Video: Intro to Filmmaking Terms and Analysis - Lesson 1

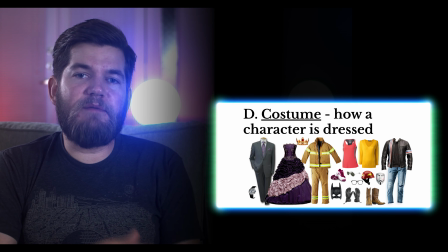[12:16]
So with a lot of these terms, you'll see that there's more than one way to refer to them, but you want to make sure that you use the right term and not something that no one else uses. You don't want to call a jacket a prop. Okay, so that's going to be costume or wardrobe, but we'll use the term costume.
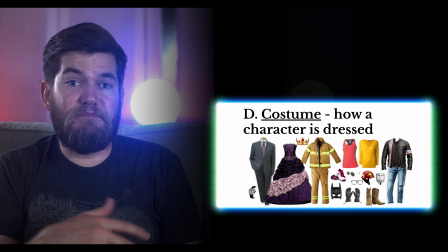[12:33]
The way a character is dressed is going to help define who that character is. So if you look at these images here, you can see that you could design a variety of different characters. The suit and dress might tell you something about a character that the sportswear doesn't tell you about that character.
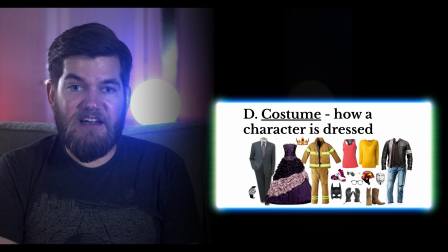[12:51]
The sportswear is going to tell you that character is athletic or trying to get in shape. The suit and dress are probably going to tell you that there's a special occasion for that character or that character is wealthy. The leather jacket and the jeans might give you something about that character's personality as far as attitude. And as you can see, masks, hats, gloves, watches, jewelry, all of those are going to fall into the category of costume. So as you can see, within the frame, filmmakers already have a ton of different decisions to make as far as location, set dressing, costume, and props are concerned.
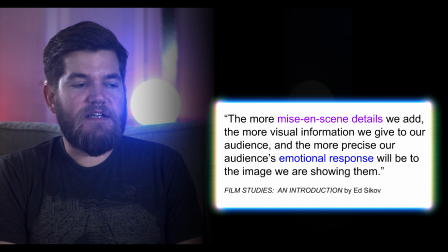[13:26]
I like this quote from Film Studies and Introduction by Ed Sikhoff, the more mise-en-scene details we add, the more visual information we give to our audience, and the more precise our audience's emotional response will be to the image we are showing them.
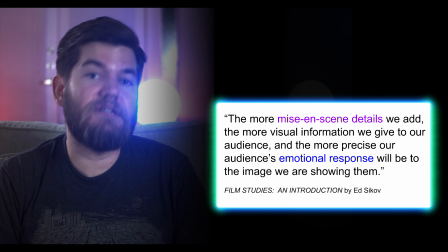[13:41]
So our audience is going to have a different emotional reaction depending on the design within the frame.
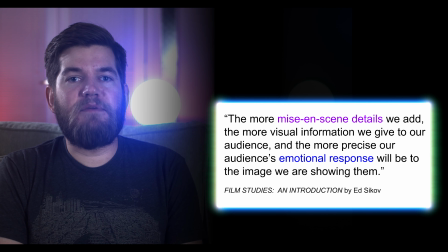[13:49]
The mise-en-scene that is presented to them will give them different emotional responses without any dialogue, without any sound, without any story. And you already know this from looking at photography. You can look at a photo and it can give you an emotional response without any dialogue or story or sound design. So let's begin using these terms when we're analyzing scenes. Knowing the language not only helps you talk about these things, but it also helps you remember which things can be analyzed when you're watching a scene or when you're looking at an image from a film.
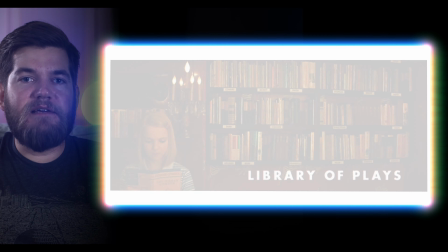[14:22]
So let's go back to that Royal Tenenbaums image. Let's just look at everything within the frame.
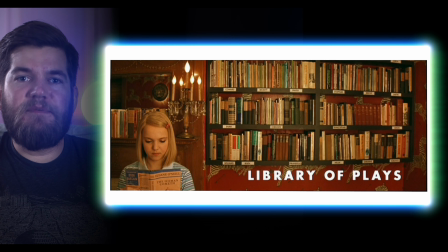[14:26]
I want you to simply study this image and tell me what you can gather about this character. What do the things within the frame tell you about this character. Pick one element within this image and interpret it. What does it mean and how does it make you feel? Some of you may have chosen the bookshelf.
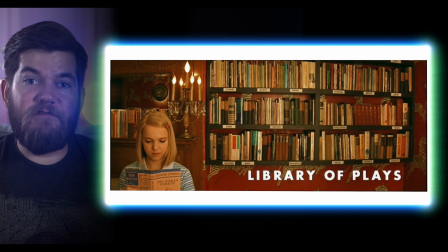[14:44]
It stands out. It's big. It's in our face. It's actually taking up most of the frame. We know that this person reads a lot. We know that they might be a little bit of a bookworm. See that they're organized meticulously.
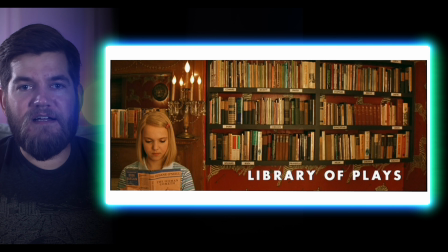[14:57]
So this person not only likes to read, but they're also hyper-organized, meticulous in their detail in their organization. If you go even deeper, you can see that each row is labeled with the name of a playwright. So the names of these playwrights indicates to us that this person not only likes to read, but they specifically like to read plays.
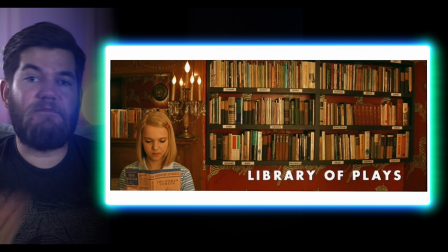[15:17]
And we can go even further and say, well, maybe this person likes, wants to write their own play or wants to produce a play or wants to act in plays. What about the wallpaper or the ornate electric candelabra. It might tell us that the character comes from a wealthy family.
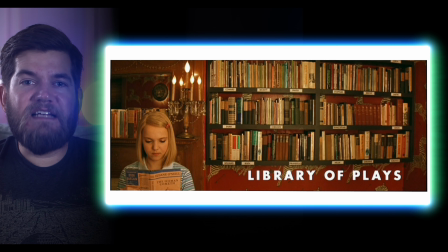[15:33]
It really tells us this character takes herself seriously, maybe even has taste in design or certain tastes that's not very childish. It's a little bit more adult. So we have a little bit of a contrast between the idea of adulthood and childhood.
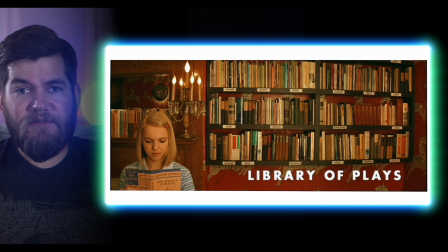[15:47]
This character takes herself very seriously and the decoration and the idea of this organization, all these factors play into the idea that this character is like an adult, but unlike an adult, the zebra pattern might indicate that there are elements of childhood still there.
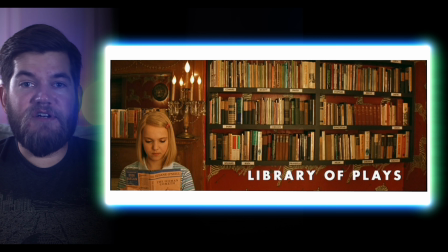[16:05]
Like the zebras with their stripes, this character is wearing stripes. So again, the visual language can indicate some association between the character and other elements within the frame. When you start to analyze the character herself, you're delving into some of the terms that we're going to go into next, and that's going to be the mise on sin related to the actor. So besides setting, set dressing, props and costume, let's look at the actor herself.
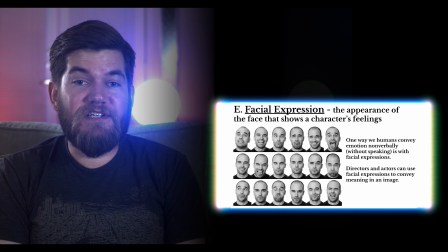[16:30]
Moving on to facial expression. Facial expression is going to indicate to us a lot about the character's emotion. A lot of acting is facial expression. It's going to be the appearance of the character's face and that's going to tell us what mood the character is in.
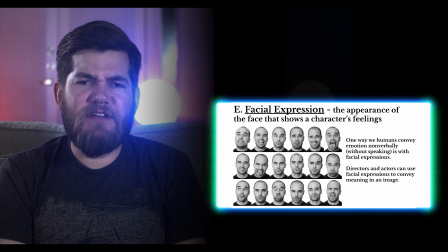[16:46]
So if we think back to the Royal Tenenbaums image, she's got a very serious look on her face as she's reading that play.
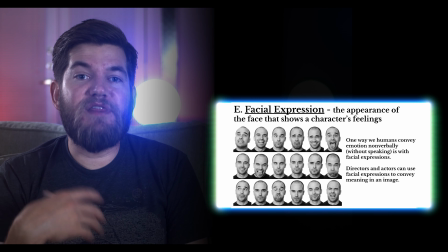[16:51]
One way that we convey emotions to other people without using words is through our facial expressions.
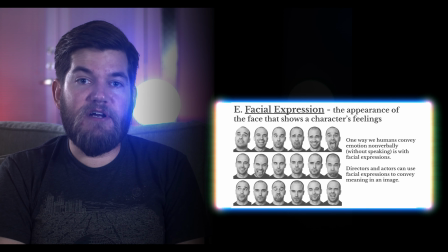[16:59]
So directors and actors are going to use facial expressions to convey meaning within the frame.
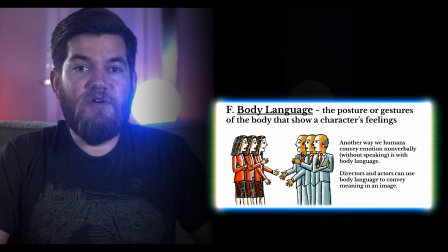[17:05]
Next up, we have body language. Body language is the posture or gestures of the body that convey the character's feelings. Another way that we convey emotions as humans without using our words is through our body language. Directors and actors can use body language to convey information non-verbally.
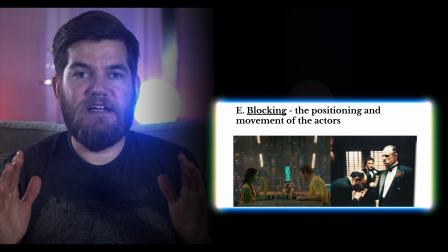[17:25]
Next up, we have blocking. Blocking is going to refer to the placement and the movement of the actors within the frame.
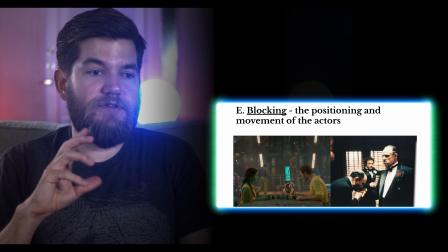[17:32]
So it can refer to movement of multiple people within the frame.
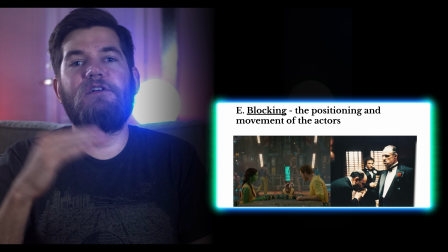[17:36]
Within the set, you're going to block out a shot, which literally means you're going to plan out where your actors are going to move from spot to spot,
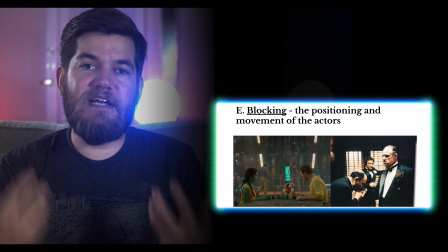[17:44]
or if your actors are standing still and delivering their lines,
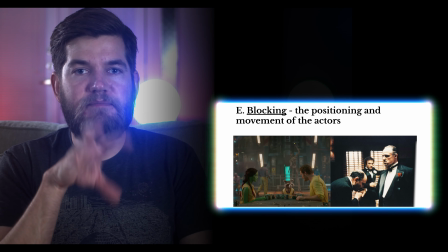[17:48]
you're going to plan that out through blocking to pick out where you want your actors so that you like the composition, you like what you see within the frame and how they're positioned within the frame. Blocking can also convey emotional information. A lot of where you position people is going to change how big or how small they are within the image. And you can also kind of play with that by positioning characters in different ways. Maybe one character is standing over another character, and that might convey some information about who has the most power in the scene. So there's a lot of psychology when you're planning out your mise-en-scene when it comes to the actors, their facial expressions, their body language, and where you're placing them to convey non-verbal information. It's going into your audience's mind without them even realizing it. And there's a lot of psychology when it comes to filmmaking. You're affecting how people feel, whether they realize it or not, not just with how the story is conveyed, but with what they're seeing within the frame. Now that we have this extra vocabulary to refer to the actor within the category of mise-en-scene, not just for props and set dressing and for costume, but for the actor's facial expression, body language, and blocking, let's apply that to the Royal Tenenbaums image here.
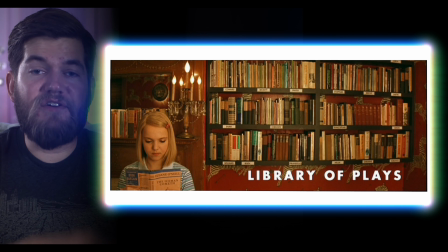[19:09]
The first thing that might stand out is the blocking. You might notice that the character is pushed out to the corner of the image. There's multiple shelves of books beside her and a shelf of books above her, and she's pushed into the corner.
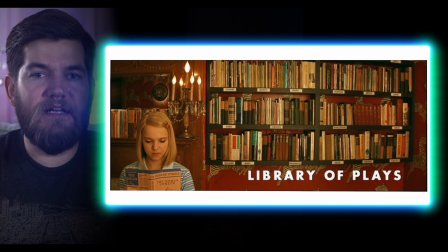[19:22]
It's almost like she's being closed in by all of these books that she's been reading. Also, with her body language, we can tell that she's sitting upright, so she's not slouching or falling asleep or dozing off. The book has her attention, and she's sitting not just at attention,
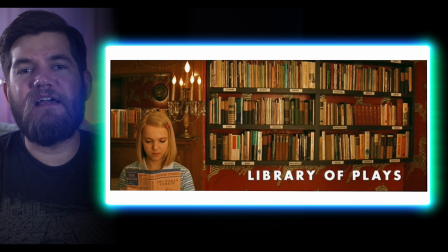[19:41]
but also with a posture that indicates she's maybe in her mind a little bit older than she appears to be. She takes herself seriously. What about facial expression? Again, with the facial expression here, we can tell that she's engrossed in what she's reading, that she's focused,
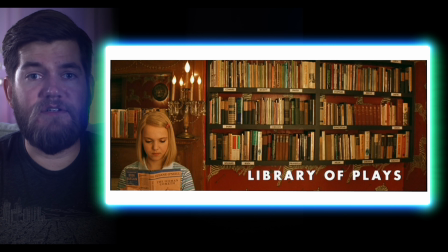[19:56]
that she's really paying attention to what she's reading. She's really invested in what she's reading. Everything we've learned about this character in the Royal Tenenbaums can be conveyed without having ever seen the movie before. I can confirm that all the information that we've gathered is relevant to this character because I've seen the movie.
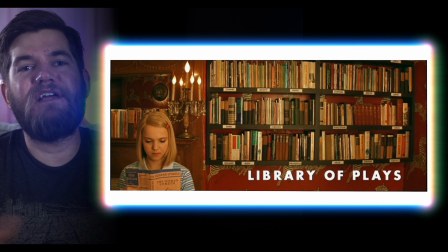[20:13]
But even if you hadn't seen the Royal Tenenbaums, just by having this knowledge of how you can analyze a frame using the vocabulary of mise-en-scene, you can already learn a lot about this character without having heard her speak or seeing her act at all.